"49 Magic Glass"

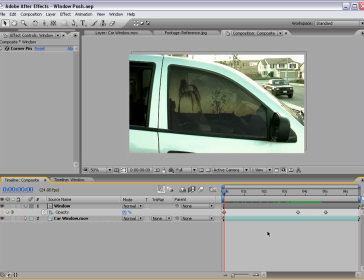1239s
Okay, now one thing we want to play with is the reflection.
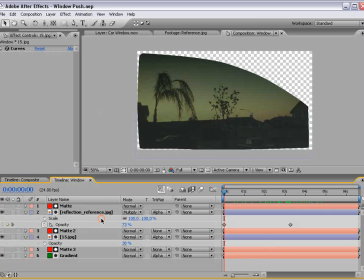1242s
And what we're going to do is go into the comp for the window, and we're going to select the reflection, hit S, bring up the scale, and set a keyframe.
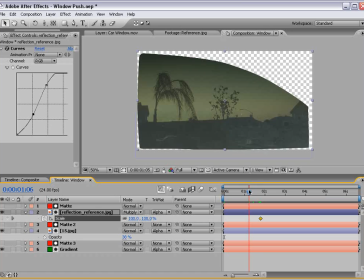1252s
And we'll move it forward a couple of seconds, and then we'll move forward to 5 seconds.
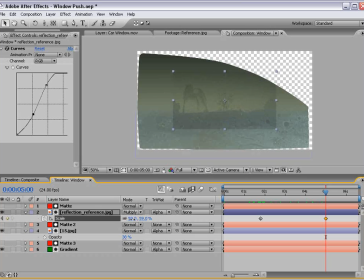1257s
And we're going to sort of scale it down, maybe to about 70%. And basically what we're trying to do is create the effect or the illusion of the reflection changing in the window. So actually I'll start it out at even a higher number.
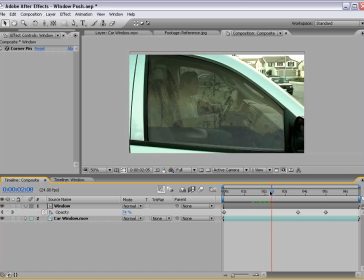1278s
And so hopefully we should start to see just a little bit of change in
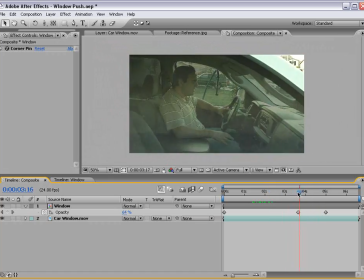1283s
that reflection that sort of will make it look a little bit more realistic.
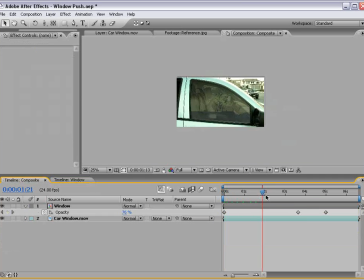1289s
And again, this is something you're going to want to play with, but you can see the reflection sort of shrinks,
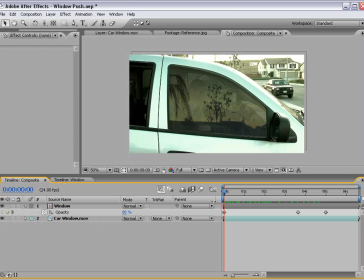1298s
or in essence, the image of the background is more revealed as we move forward.
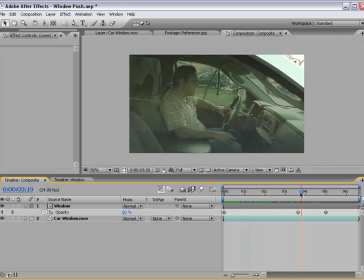1306s
And that's more like what would probably happen in real life. Okay, so this is looking pretty good,
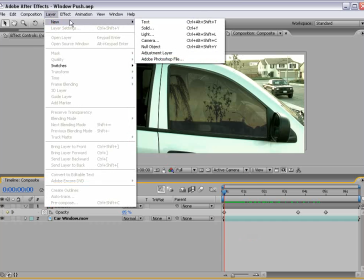1313s
and let's go ahead and move on to the next step. i'm going to create a new solid and for the color we're going to choose
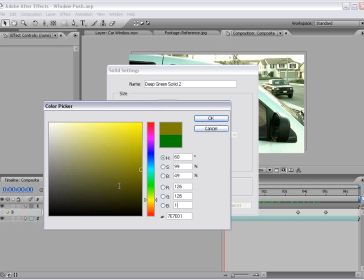1320s
126 126 126 and i'm going to choose ok
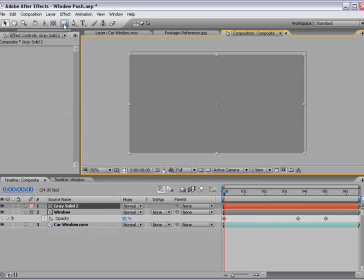1325s
and ok and then i'm going to pre-compose the layer move all
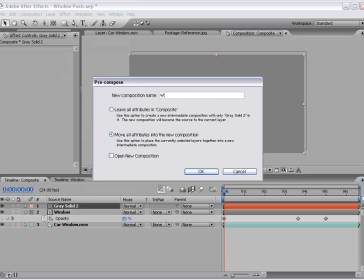1331s
attributes we're going to call this uh warp map and
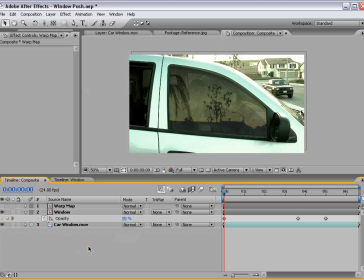1335s
choose ok and we'll shut it off and i'm going to create a new adjustment layer here,
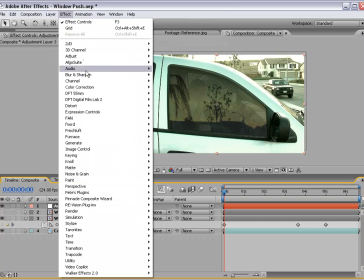1341s
choose effect, distort, displacement map,
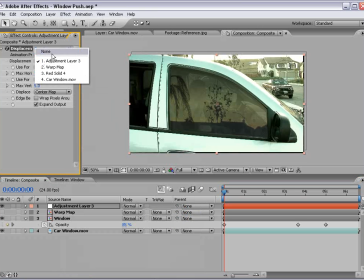1346s
and we'll use the warp map as the source,
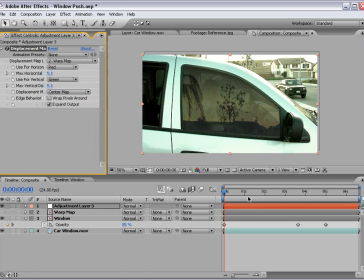1352s
and so the image should not be affected,
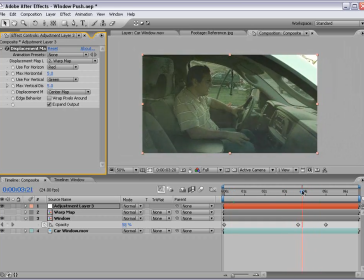1354s
and just as the layer fades out we want to sort of warp as if we're going through glass.
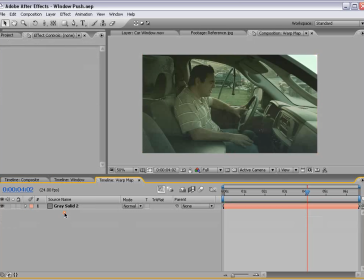1361s
So just about here I'm going to alt double click my warp map layer, I'm going to create create a new white solid,
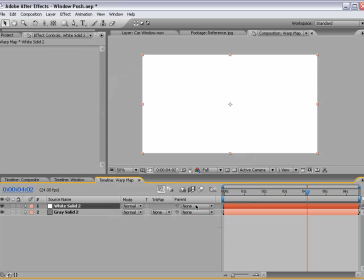1369s
and then I'm going to take the rectangular
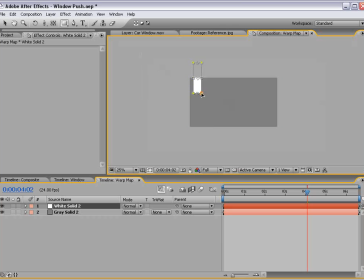1374s
mask tool and I'm just going to draw a vertical mask like that.
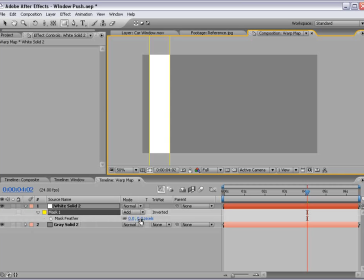1380s
I'm going to feather it out some,
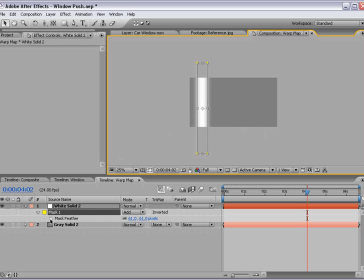1384s
and what I'm going to do is animate it across the frame. So I'm going to hit M, keyframe the mask shape, Go forward just a few frames and then move it over to the end.
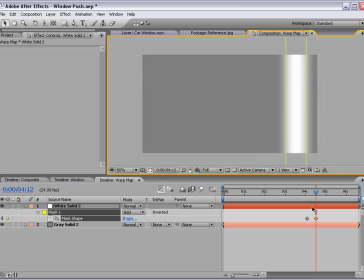1400s
Now, I don't want to go past the edge. I just want to move it just from left to right just inside.
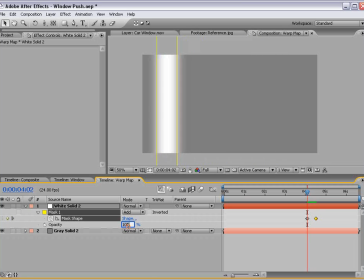1406s
And then I'll hit T, bring the opacity to zero, keyframe it,
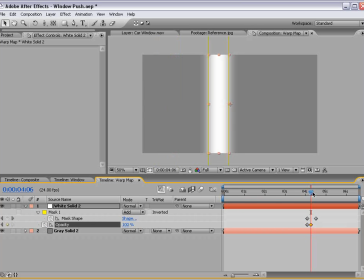1411s
move forward to 100%, move to the end, zero.
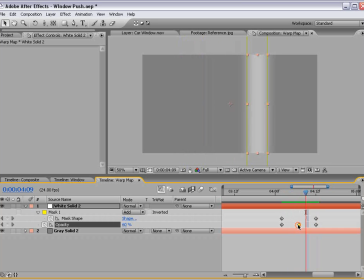1418s
So that's sort of what we're creating, is just sort of a quick little warp across the screen. We can also move these keyframes to one beyond.
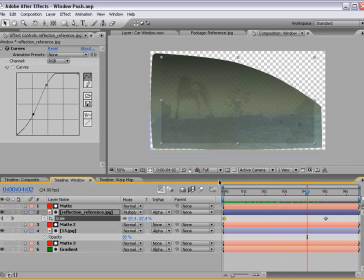1431s
Okay, I'll go back to the comp for the composite,
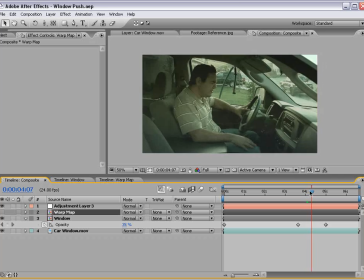1438s
and you see we have sort of a warp run across the screen. Now, for the adjustment layer, we'll turn off the vertical displace because you can see the bottom starts to tear. So shut that off, and we just want to have horizontal displacement. So 15, or you can do a negative number, negative 10.
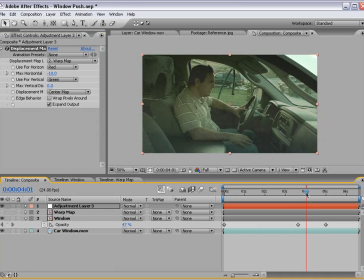1458s
And let's go ahead and play that back. Okay,
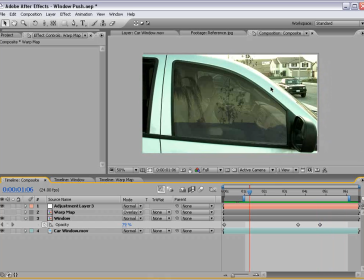1465s
looking pretty cool, and I'm sure with a little more time, we could even clean up the animation further, but you get the idea. You know, this has been a pretty busy month, and we've been working on a lot of things, so stay tuned.